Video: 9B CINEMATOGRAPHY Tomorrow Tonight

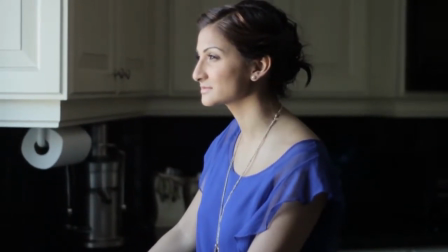(0:00)
Okay, so when shooting Dahlia's video, this was the first shot that I started with. It was the whole video was shot inside this really beautiful looking house,
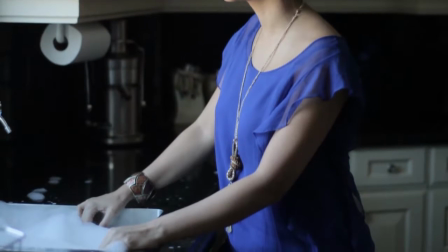(0:08)
and it just had a lot of different, interesting looking rooms and decorations.
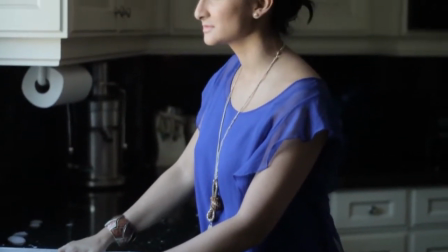(0:13)
So we used it, and it was enough to keep the whole music video, I think, interesting.
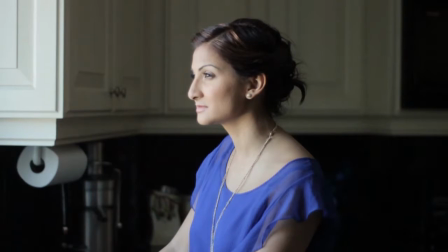(0:17)
The first shot here, I mean, it right away looks pretty beautiful. I just had her standing in the kitchen by this big window, and it was an overcast day outside. So as you can see, it created a really nice sort of a soft lighting, and which would have worked, let's say, if this was, let's say, a dramatic movie or more of a like a serious music video.
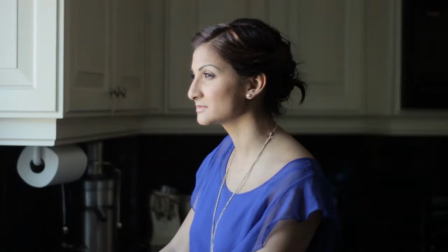(0:36)
Now we were going more for this kind of a pop look, so I wanted to really kind of add a lot of different colors and kind of more of this glamour lighting on her. So next thing I ended up doing is adding this backlight there behind her.
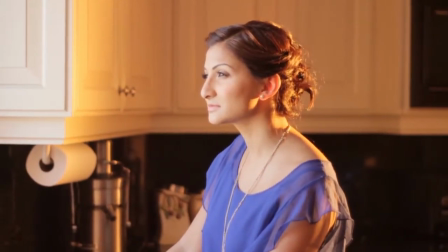(0:49)
So it was just it was basically to the right side of the camera, basically directly behind her,
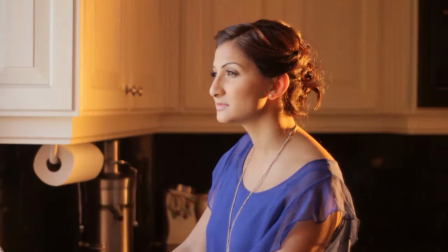(0:55)
and it's the 1000 watt redhead light that I have with kind of an orange gel on it.
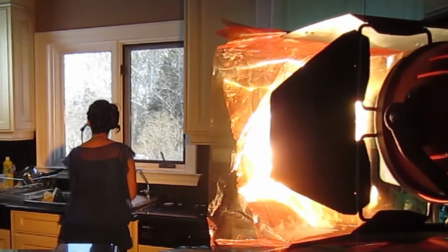(1:04)
Here you can see the light and with the gel on it.
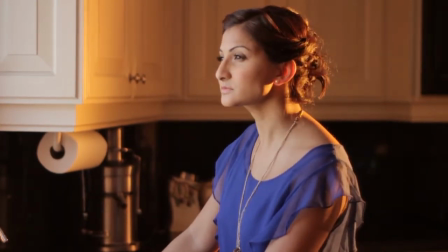(1:07)
And then the next light I end up adding is this blue light, because I didn't want everything there in the background to have that orange tint.
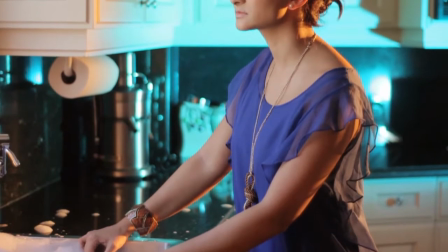(1:16)
I just wanted that orange tint just on her. And but I felt like with too much of that orange on those shelves there,
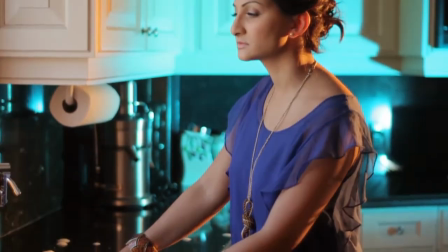(1:23)
it almost feels like it's kind of a, I don't know, maybe almost like candle lit kind of a scene.
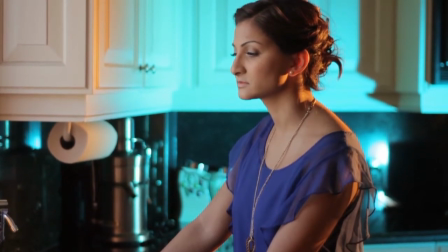(1:28)
So I ended up adding another 1000 watt redhead, and this time with a blue gel on it.
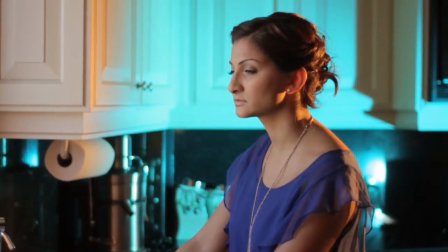(1:35)
So and I just that one I just pointed it at those shelves over there, and right away it's looking pretty cool.
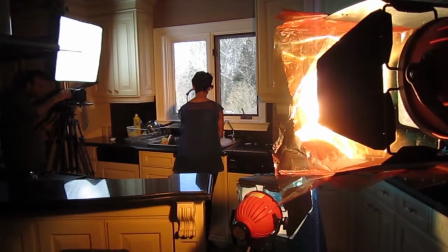(1:41)
This is here you can see that the second light with the blue gel underneath there on the bottom.
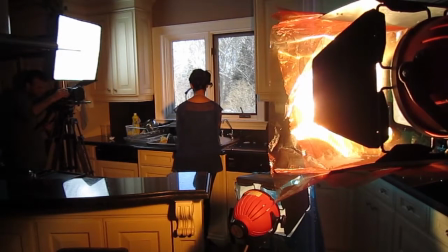(1:48)
And the last thing I end up adding is that big softbox you see there in the top left corner. Here you can see me turn it on.
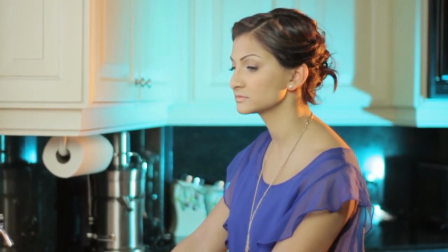(1:57)
And what that provides is just a sort of a nice soft frontal lighting that kind of gives you that little bit of that Hollywood starlet look with that soft shadow under her chin.
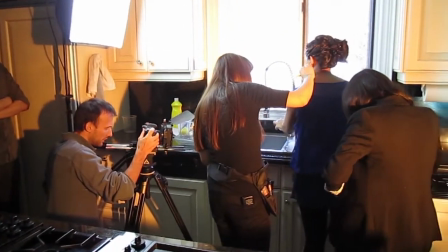(2:07)
And here's me, once I was happy with the lighting, I would just sort of quickly switch the angle of the camera.
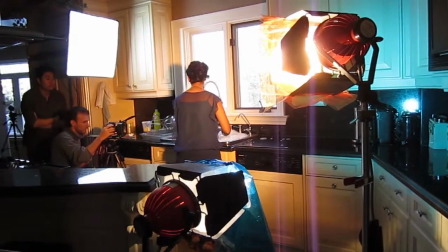(2:14)
I was getting a close-up of her hands, things like that. I got also got close-up of her face, things like that.
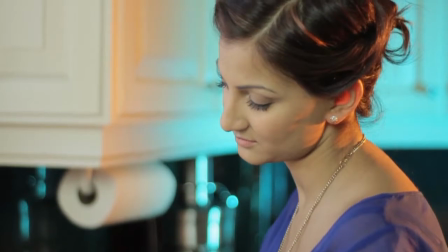(2:22)
So I don't have to change the lighting simply because we were always more or less from the same angle.
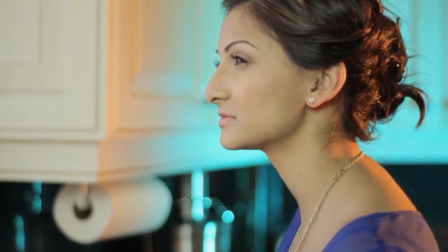(2:26)
I would just kind of punch in on her hands or on her face. So that was it.
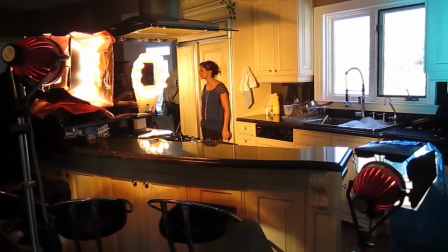(2:31)
And the next setup was also here in the kitchen, and I used both of those redheads.
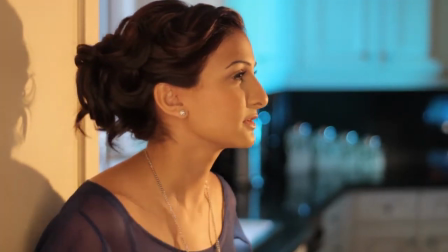(2:37)
One has the orange filter, the other has the blue one. The only thing that's changed is I took out that softbox, and instead of the softbox,
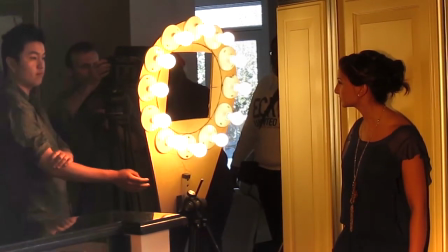(2:45)
I ended up putting in a big ring light, which you can build it yourself.
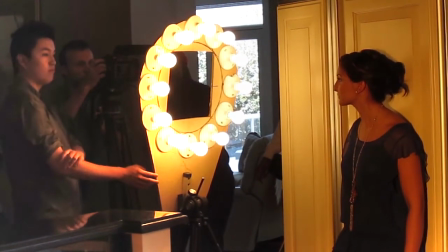(2:52)
This one I actually built on my own, which you can see in my one of my online tutorials on YouTube.
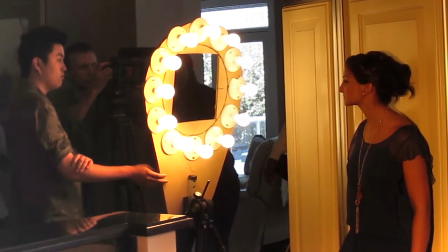(2:58)
If you want to check it out, see how you can build it, or you can buy similar ring lights.
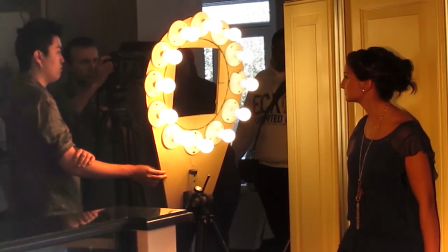(3:03)
But I find like the one that I built, I'm really happy with because it's really big.
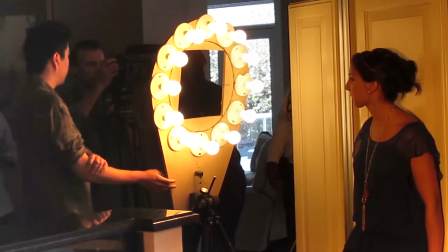(3:06)
And what that creates, this kind of, it kind of creates these neat-looking reflections in the subject's eyes.
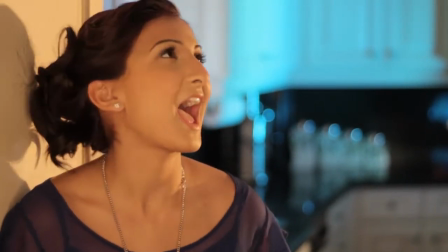(3:13)
So you can see just a kind of a like you catch that kind of a round reflection right in the center of her eyes,
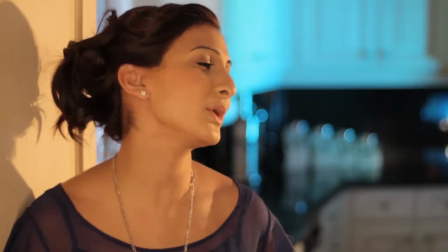(3:21)
and also it just creates these very soft sort of a glowy look to her whole face.
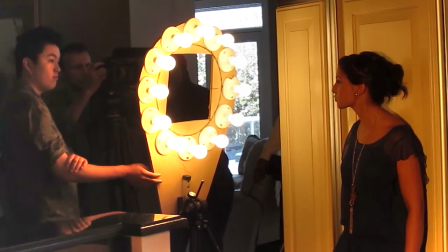(3:26)
And the idea with the ring light is that you point it at your subject, and then you see that big hole inside the ring light.
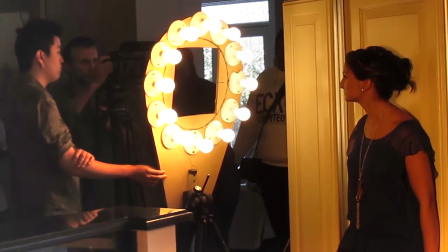(3:34)
Well, that's basically where I have the camera filming through.
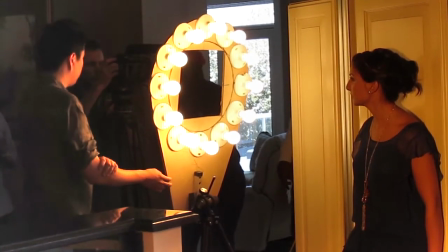(3:37)
So I'm right there behind the ring light, and I'm just pointing my camera right through the center of that hole onto Dahlia's face.
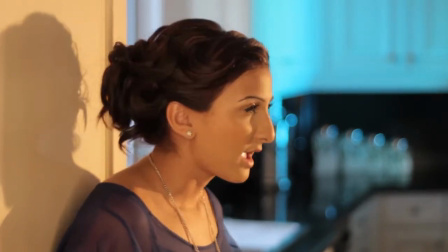(3:44)
And it's a pretty cool effect. I've used it on a few music videos already.
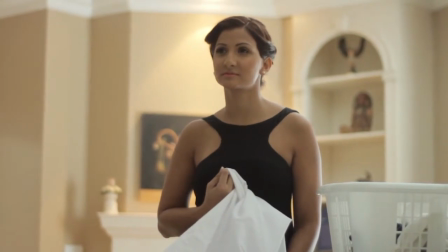(3:52)
Here's another scene inside a bedroom where I just wanted to have Dahlia sort of folding laundry.
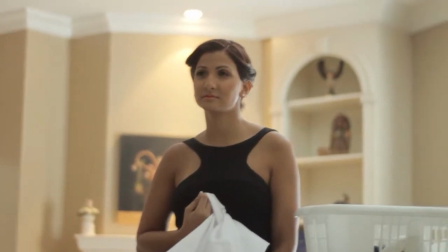(4:00)
And this is how it looks with the lighting that was there on the location.
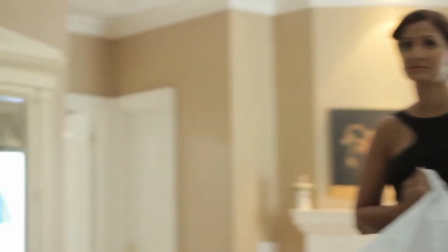(4:05)
There's this sort of a big window there just behind her to the right side,
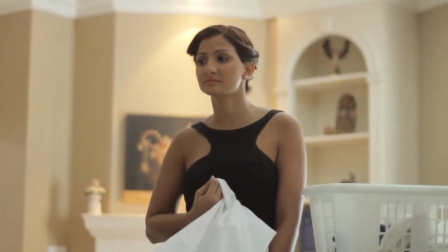(4:10)
and it was kind of creating this backlight on her, so she was basically underexposed.
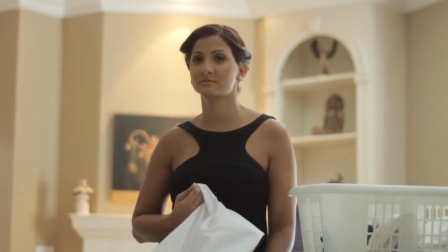(4:17)
So what I end up doing is adding this my big softbox there where the window was,
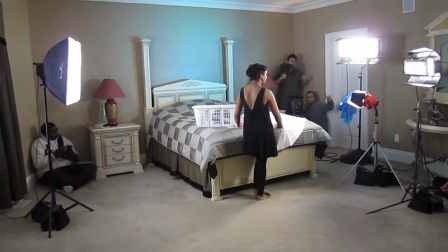(4:23)
just sort of to create this a bit more of a concentrated, sharper light. And then on the opposite side of her,
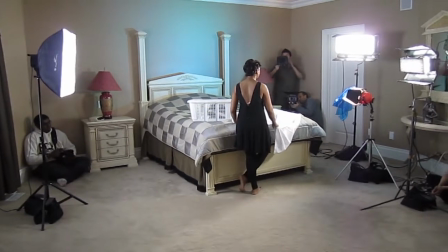(4:29)
here on the right side here you can see I had those two Kino flows, which are really nice lights.
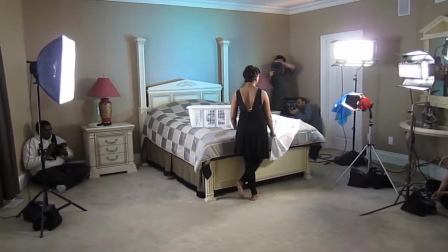(4:36)
Again, if you can't get those, you can use those hardware lights, hardware fluorescent lights.
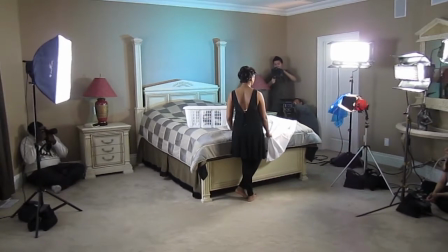(4:41)
And then I also have my redhead with a blue filter on it,
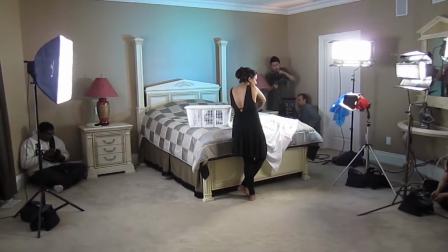(4:47)
and that's just to sort of light just the lower portion of her body and kind of more the laundry.
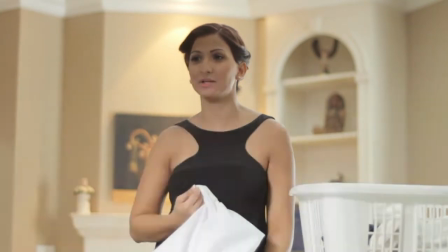(4:52)
And here's how it looks once I turn on those Kino flows.
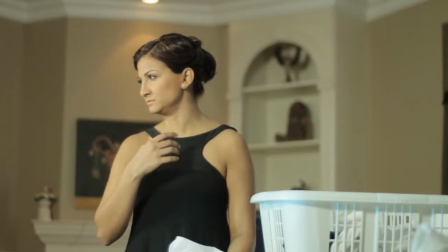(4:59)
It creates right away sort of a nice directional lighting, and then I turn on that softbox that's behind there where the window is,
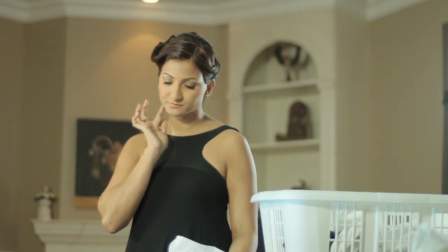(5:06)
just to kind of add a bit of that nice soft reflection on the on her left arm there and on the back of her head and the hair.
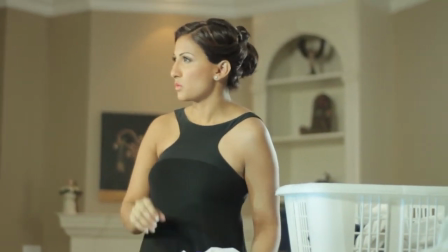(5:15)
And that's, that's the finished shot. You can see me here filming.
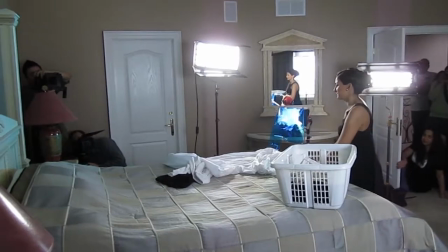(5:22)
And again, that redhead there with that blue gel on it, that doesn't really, as you can see, doesn't point on Dahlia.
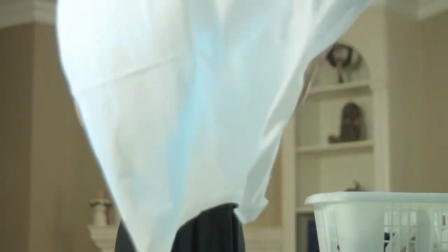(5:29)
It's there just to catch the like a little bit of extra reflection on the bed sheet, like when she flings those bed sheets there in the air. Here's another interesting shot that we were trying to do. This was in the basement of that same house,
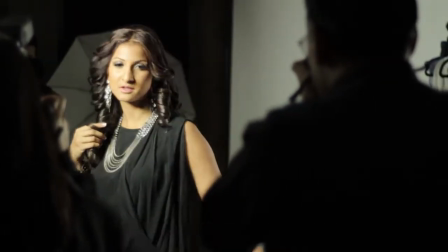(5:46)
and I just had a few people stand in with cameras and pretend that they were paparazzi trying to get a shot of her.
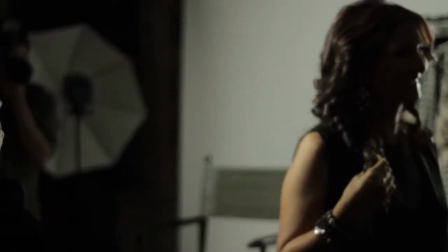(5:53)
Now the problem you'll notice is it creates this,
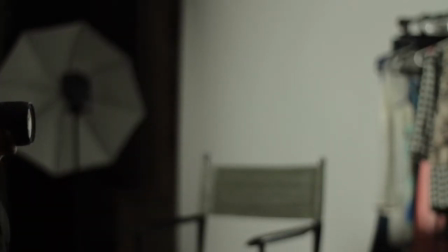(5:57)
when you use actual flashes while recording, it creates this kind of a weird strobe effect.
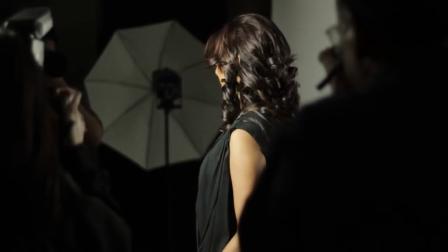(6:02)
And the reason is because when you're shooting with digital SLRs, or most cameras these days, even like the
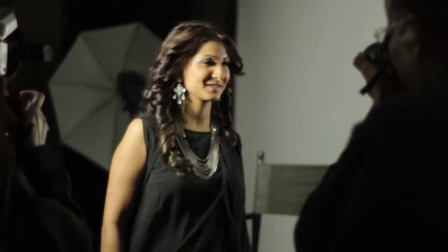(6:10)
red Scarlet, or red one camera, they all shoot with a rolling shutter.
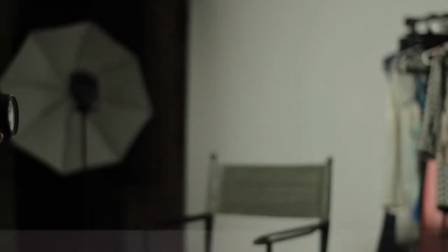(6:16)
And rolling shutter means that it doesn't capture the whole image at once. It kind of captures it, line by line, and it happens very fast.
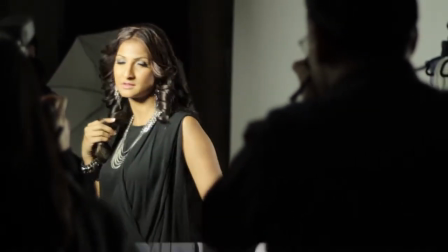(6:24)
But when you're trying to film things that like camera flashing,
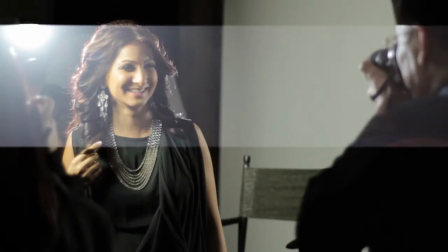(6:29)
you'll run into problems where half of the frame, for example, as you can see here, will have the camera flash visible, and the other half won't,
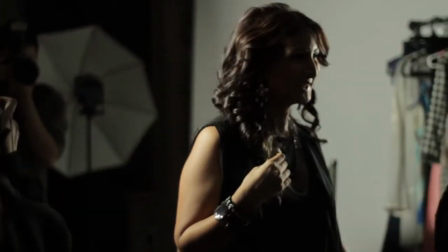(6:39)
and it just looks ugly then when you're playing it back. So since I wanted to get this sort of a slow motion shot of Dahlia walking and
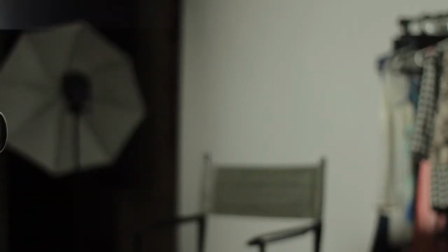(6:47)
having paparazzis kind of flash cameras in her face, I had to end up cheating it.
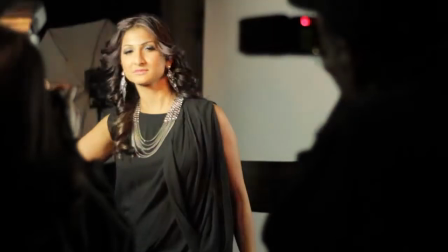(6:53)
And what we did instead is we had everybody turn off their flash, and I actually placed a few people,
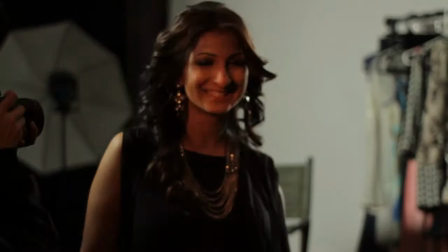(7:00)
in between them with actual real lights.
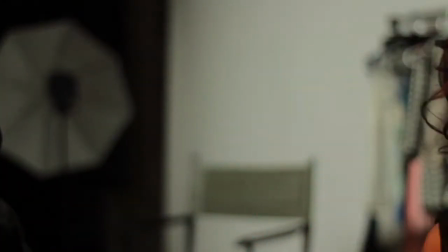(7:03)
So we sort of used different desk lamps and whatever extra lights we had, and we just had them turn those lights on and off really fast.
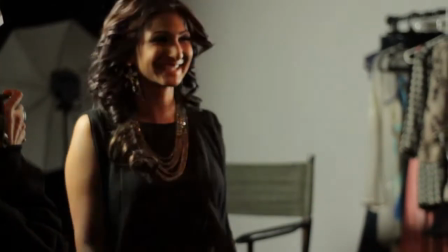(7:10)
But because they weren't, they're never going to be as fast as a camera flash, you don't see that effect, that strobing effect.
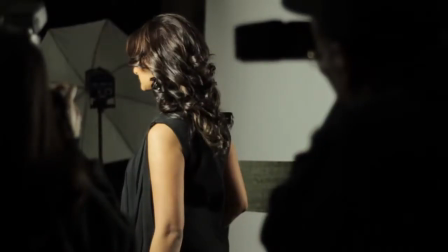(7:16)
And it works pretty well. But another thing I noticed is that it was still, first of all, it wasn't strong enough.
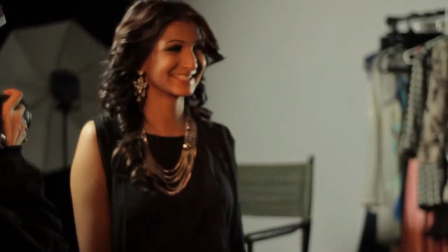(7:23)
Those little lights that we had going on and off, and the color of them was kind of not all the way there.
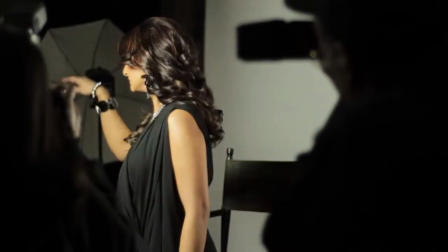(7:29)
So in post-production, I end up fixing that by adding a little special effect, and also by adjusting the colors.
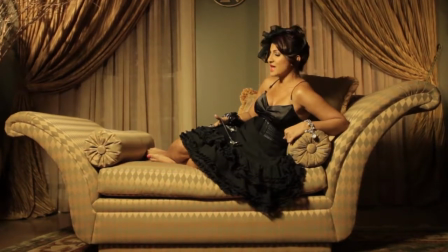(7:39)
This here is another performance shot.
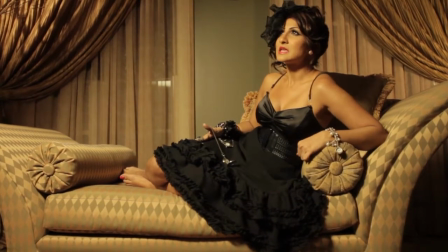(7:42)
This was the last shot we got on that day, and the lighting here is super simple.
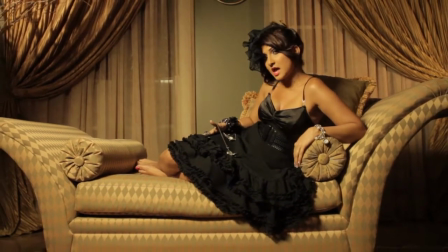(7:49)
It's as simple as it gets, and I just wanted to show you, just sort of to illustrate. Basically, all I have there is, I'm sitting here on a dolly.
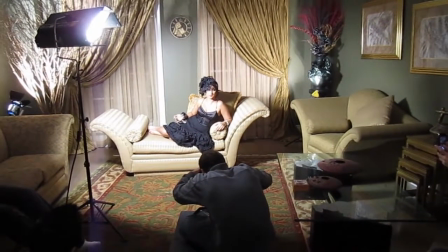(7:56)
I just have somebody moving the dolly slightly forward and backwards while she's performing.
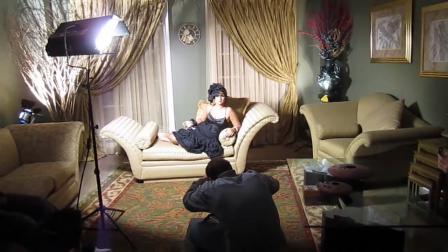(8:00)
But you can see there on the top, all we have is just that one Kino flow light,
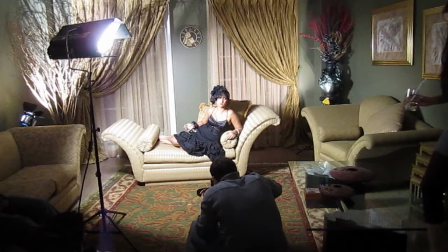(8:07)
and it's just sort of shining, straight down onto her face, just to create those kind of nice shadows under her chin and her nose.